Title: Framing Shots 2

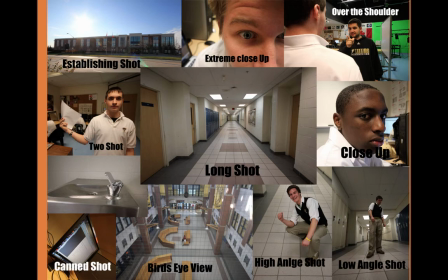0:00 So here's a quick collage of shots. We got the establishing shot. We see the building, and then we've got the two shot, the guy below it. See there, we've got him and his piece of paper, both equally important, balancing off the frame.
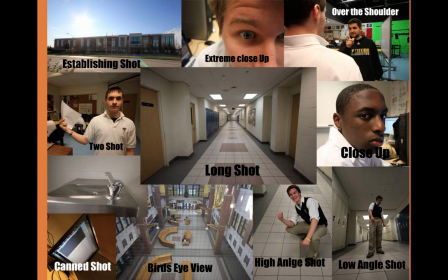0:14 And then we've got the long shot going down the hallway. That's almost an extreme long shot, like the bird's eye view below it. And then down in the lower right, we see a high angle shot. So if we're in a horror movie mode, we'd be the monster, they'd be the victim.
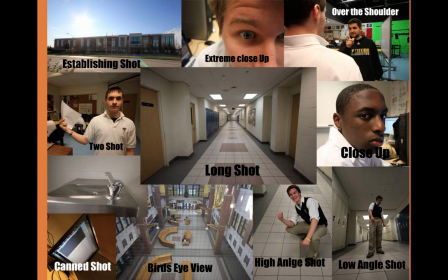0:28 The low angle shot would be us, the victim, looking at the monster. Victim's point of view, the other one being a monster's point of view. And then here's a close-up, obviously. And over the shoulder, we'll talk about some more, but over the shoulder, is somewhat of a two-shot. But what it does is when we use it in a reverse shot, it makes us part of the dialogue.
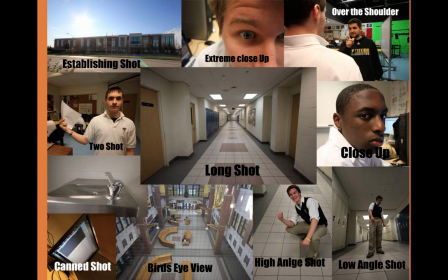0:48 We got an eye line between two people, and reverse back and forth between shooting over their shoulders, and it gets us to establish a kind of matching imagery for editing. And also add some depth, because the foreground shoulder
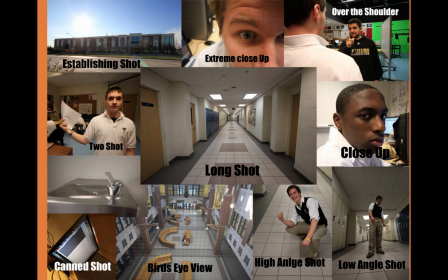1:02 gives us something that will separate us from the background, and then we've got the green screen in the further background. So it's a good example of depth.
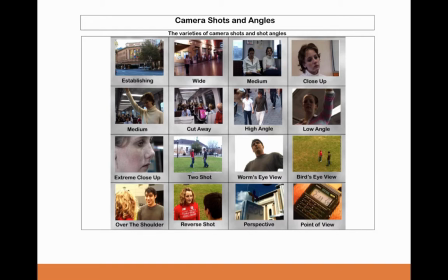1:09 And here's more camera shots and angles, just to be redundant. We got the establishing, the wide, which would be the long shot, the medium, the close-up, medium, cutaway. They mentioned cutaway here, and cutaway is a shot that we shoot when we're going from in our story from action to action bit,
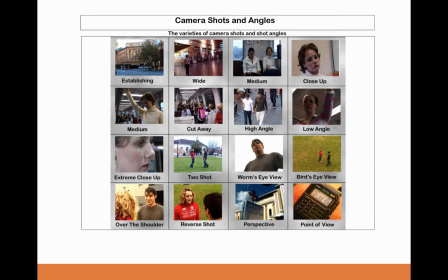1:28 and we need to have the audience look at something else before we go back to the action, because maybe we made a continuity error, or we want to change a location, so we have a cutaway shot to birds on a wire or a clock or something.
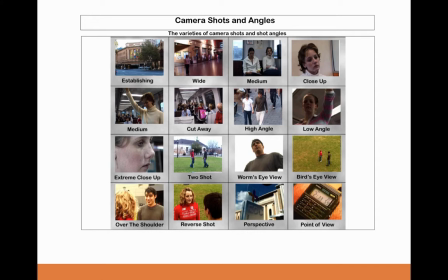1:43 Here's a high angle. This is the assassin view shot, and the low angle victim view shot, extreme close-ups, two shots. Worm's eye view again, if we're the victim. Bird's eye view if we're ready to bomb these people. Over the shoulder, reverse shot of over the shoulder, seeing how that works when we do the dialogue.
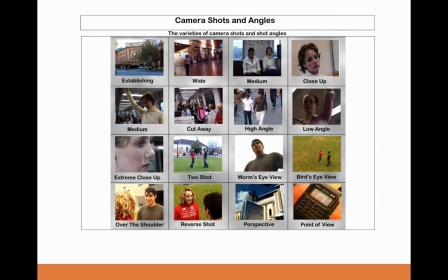1:59 So once we're over her shoulder in the red, and then over his shoulder, looking at the red, we can see how it balances off in a dialogue.
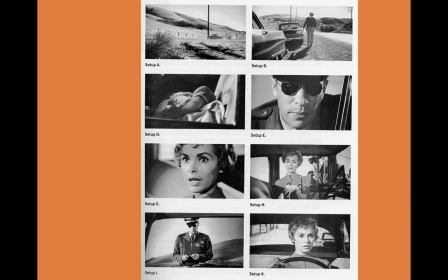2:07 So back to Psycho and Janet Leigh. She's driving away here. Let's look at a sequence of shots, how shot composition might work if we're editing together. We got this extreme long shot, car driving down the road, and a cop car pulling up behind the car to pull it over.
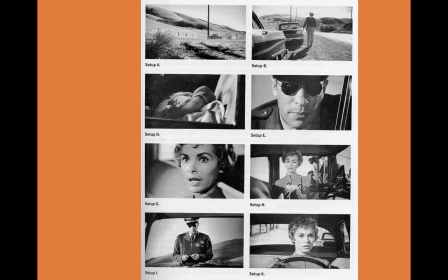2:25 And then we go to setup B here, and that's more like a long shot. And what we've done is we've opened the frame. Now there's closed frame and open frame. Now this is an example of an open frame, meaning that something is bleeding off the frame, and we assume or almost feel its presence off the frame.
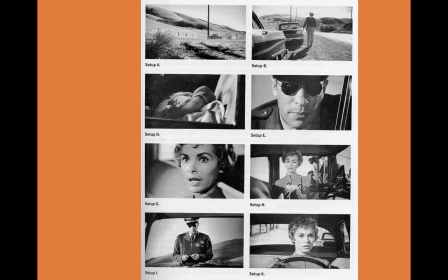2:43 It isn't tightly enclosed. And so this cop walking towards the car, we feel her to our left, although we don't see her, so that when he approaches the car, we'll be, ready to be from her point of view.
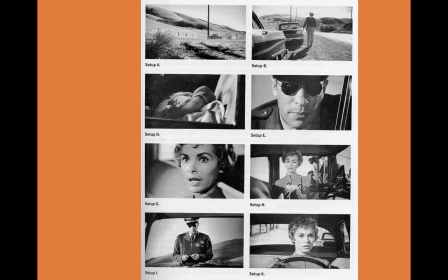2:56 And setup D is looking in the window of a car. That's more of a closed space, because there's nothing that's bleeding off the frame left or right. So that's what we call a closed frame as opposed to an open frame. So in setup E, we've got the cop looking in. Now that's a close-up of the cop looking in. And then there's setup G, where the close-up of Janet looking back.
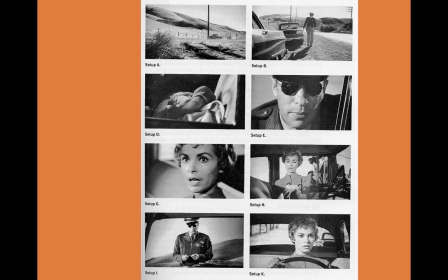3:16 And so they're matching shots for the edit. And then we have in setup H, a medium close-up, where we're just below her shoulders looking up at him looking over his shoulder. And in setup I would be another, almost a cowboy shot, because it's his waist up. Going back to setup K, where we've got a medium close-up.
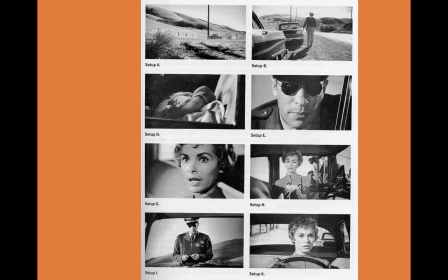3:35 So that's the way we, say, but that's the way we write all the shots in the script, and then the editor would pluck them out.
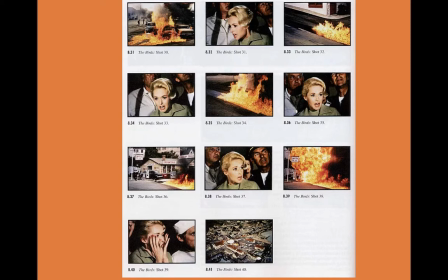3:43 Here, let's look at the birds, another one of Hitchcock's movies, and let's see how cutting from different shots establishes the rhythm of a movie. We get the bird shot 30. We have the cars suddenly on fire because the gas station's caught fire,
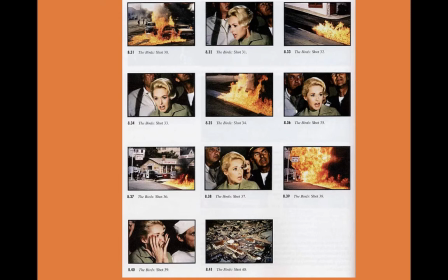4:01 and then we've got Tippi Hedren in 32 reacting in what?